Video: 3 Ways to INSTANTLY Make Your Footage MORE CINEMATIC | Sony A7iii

I'm going to go stand next to a window and I'm going to turn off all those orange tungsten lights overhead and you're going to get something like this. When you've got those lights on you're going to get that muddy skin tone.
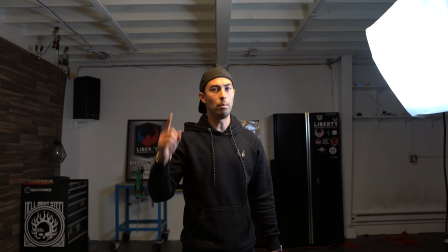4:20 So this is with a tungsten light above me set to 3200k and
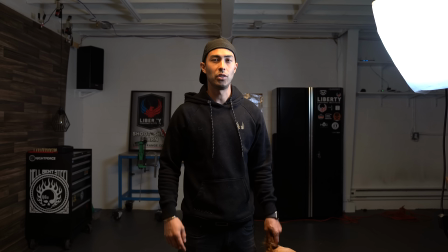4:25 5600k light to my left here and as you can see my skin tones are sort of just getting that muddied look.
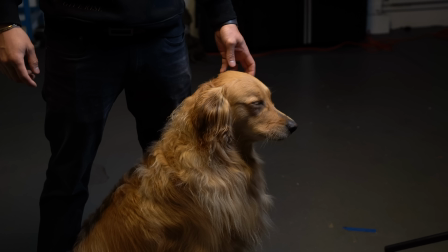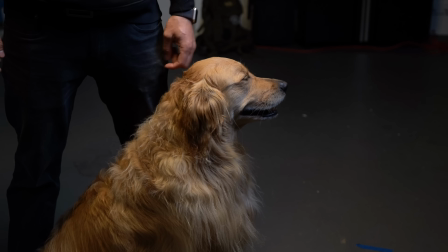4:35 Maverick always looks good.
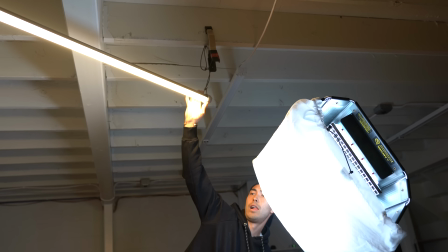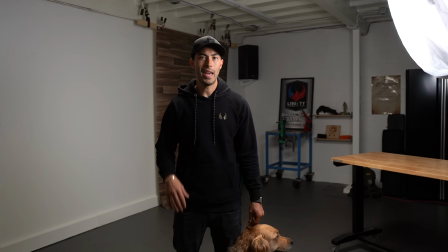4:42 So I flipped that Quasar to 5600K, I take a step forward so it's kind of giving me a rim light.
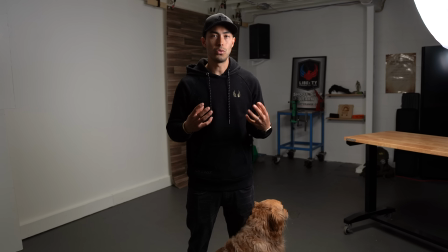4:46 I've got my key light here set to 5600 as well. So my skin tones are all the same and what's going on behind me should start to look a little more white. Here's another example from a recent project I shot. As you can see it's really high key, everything's white, it's a comedy, it's supposed to be bright.
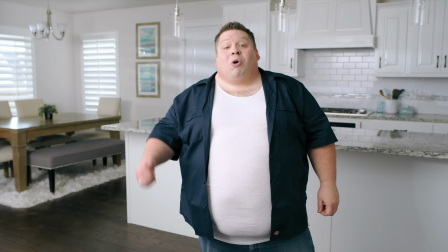5:03 Now I used all daylight sources again.
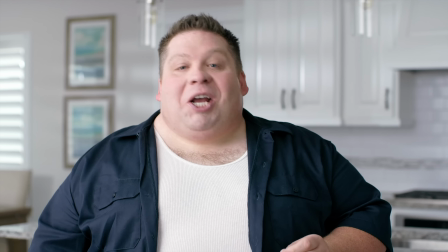5:05 If I had any orange bulbs going on we'd start to muddy up, we'd start to lose that white look, his skin tones would start to get a little brown. So yeah, color temps all the same across all your lights, at least on skin tones. The third and final tip we're talking about is camera movement, specifically smooth, slow-moving camera shots that, you know, you see in movies, and it just adds this majestic cinematic feel. And it's so hard when you, when you're first starting out, because all you have is your camera, you try and do handheld shots and it's just shaky. It never looks like how you want. So you need something to stabilize the camera. I think a lot of people chalk this up to, well, I don't have the budget. I don't have the gear. I can't do this. That's just not true. Here are three different ways to achieve that kind of movement depending on your budget level. So first up is a gimbal.
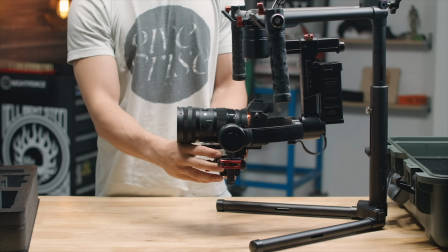5:54 If you can afford a gimbal, you know, there's, there's pretty good gimbals ranging from like five, 600 bucks all the way up to thousands, tens of thousands of dollars.
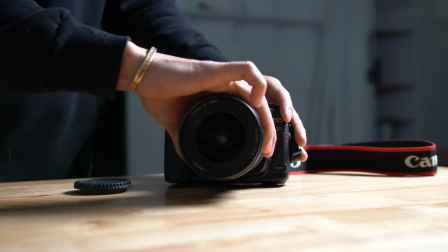6:02 But these are things that are pretty much pick up and go. I mean once you get this thing balanced you can get great looking truly cinematic style footage. The next budget option is using a tripod. Now when you think tripod you think pan or tilt and that's kind of what you're limited to but get a little creative with it.
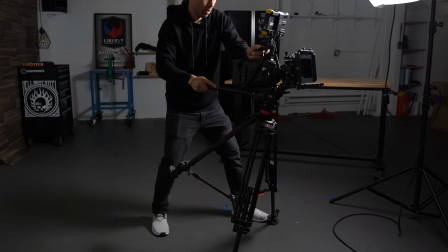6:20 Maybe lean out with the tripod and as you're pulling it back you can get a nice you know cinematic pull like you're almost on a short little dolly or a slider.
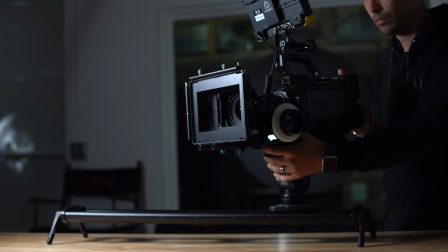6:28 That brings up another one. Sliders are fantastic for these.
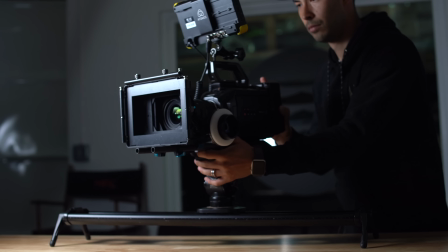6:32 And then And finally, if you have no budget, literally you have a camera and a lens, you can still do this. One trick I've learned that I'm sure a lot of YouTubers out there have showcased is using your strap as a sling.
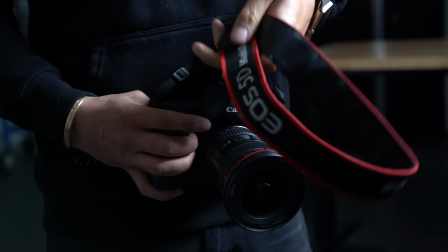6:44 So I've just got the strap up here. I'm gonna loop that strap underneath the lens.
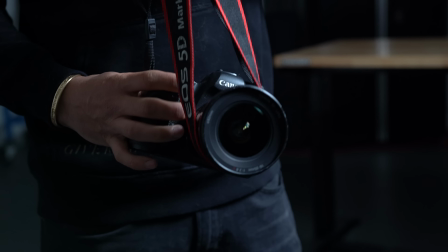6:50 Then I've got it hooked onto the sides here of the camera.
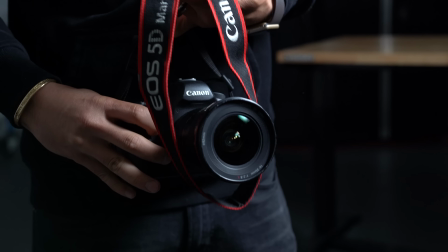6:56 Get it leveled out.
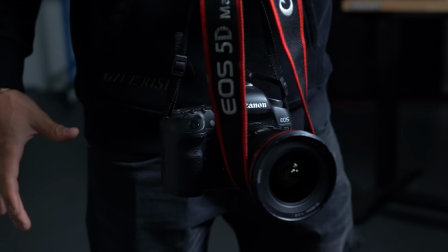6:59 and now I can kind of take out some of that handshake, a little bit of a crane move,
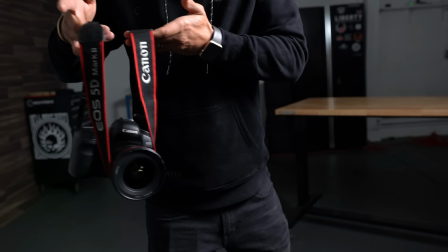7:08 you know, you can get some side to side stuff. One more thing to keep in mind with camera movement to really give you that one more step up is utilizing foreground elements. So, you know, your subject here, you have your camera here, put something between your subject and the camera. It just adds another layer of depth and it makes it look that much more cinematic. You can see an example here, we had the camera on a tripod and I walk by it and we just pan.
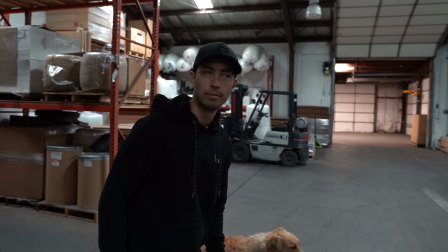7:33 It looks fine, but to add a little bit more of that cinematic flair to it,
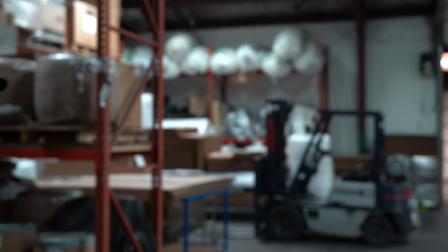7:37 here it is on a gimbal as I'm walking past this pole and we use that pole to add that extra step of depth. So that's all I've got for you. Three tips on how to make your footage more cinematic instantly. You don't need to buy things to make them more cinematic. Use what you've got. Utilize these fundamentals and they can stick with you across whatever kind of gear you have now or you may grow into in the future. If this video helped you out, please hit that thumbs up button. That really, really does help me out a bunch. It helps these videos be seen. If you think someone else might benefit from this, share this video. Subscribe to the channel. We got a lot more good stuff, cinematic tips and tricks, gear reviews, you know, all that stuff coming. So hit that subscribe button and we'll see you next time on Greenlight Live.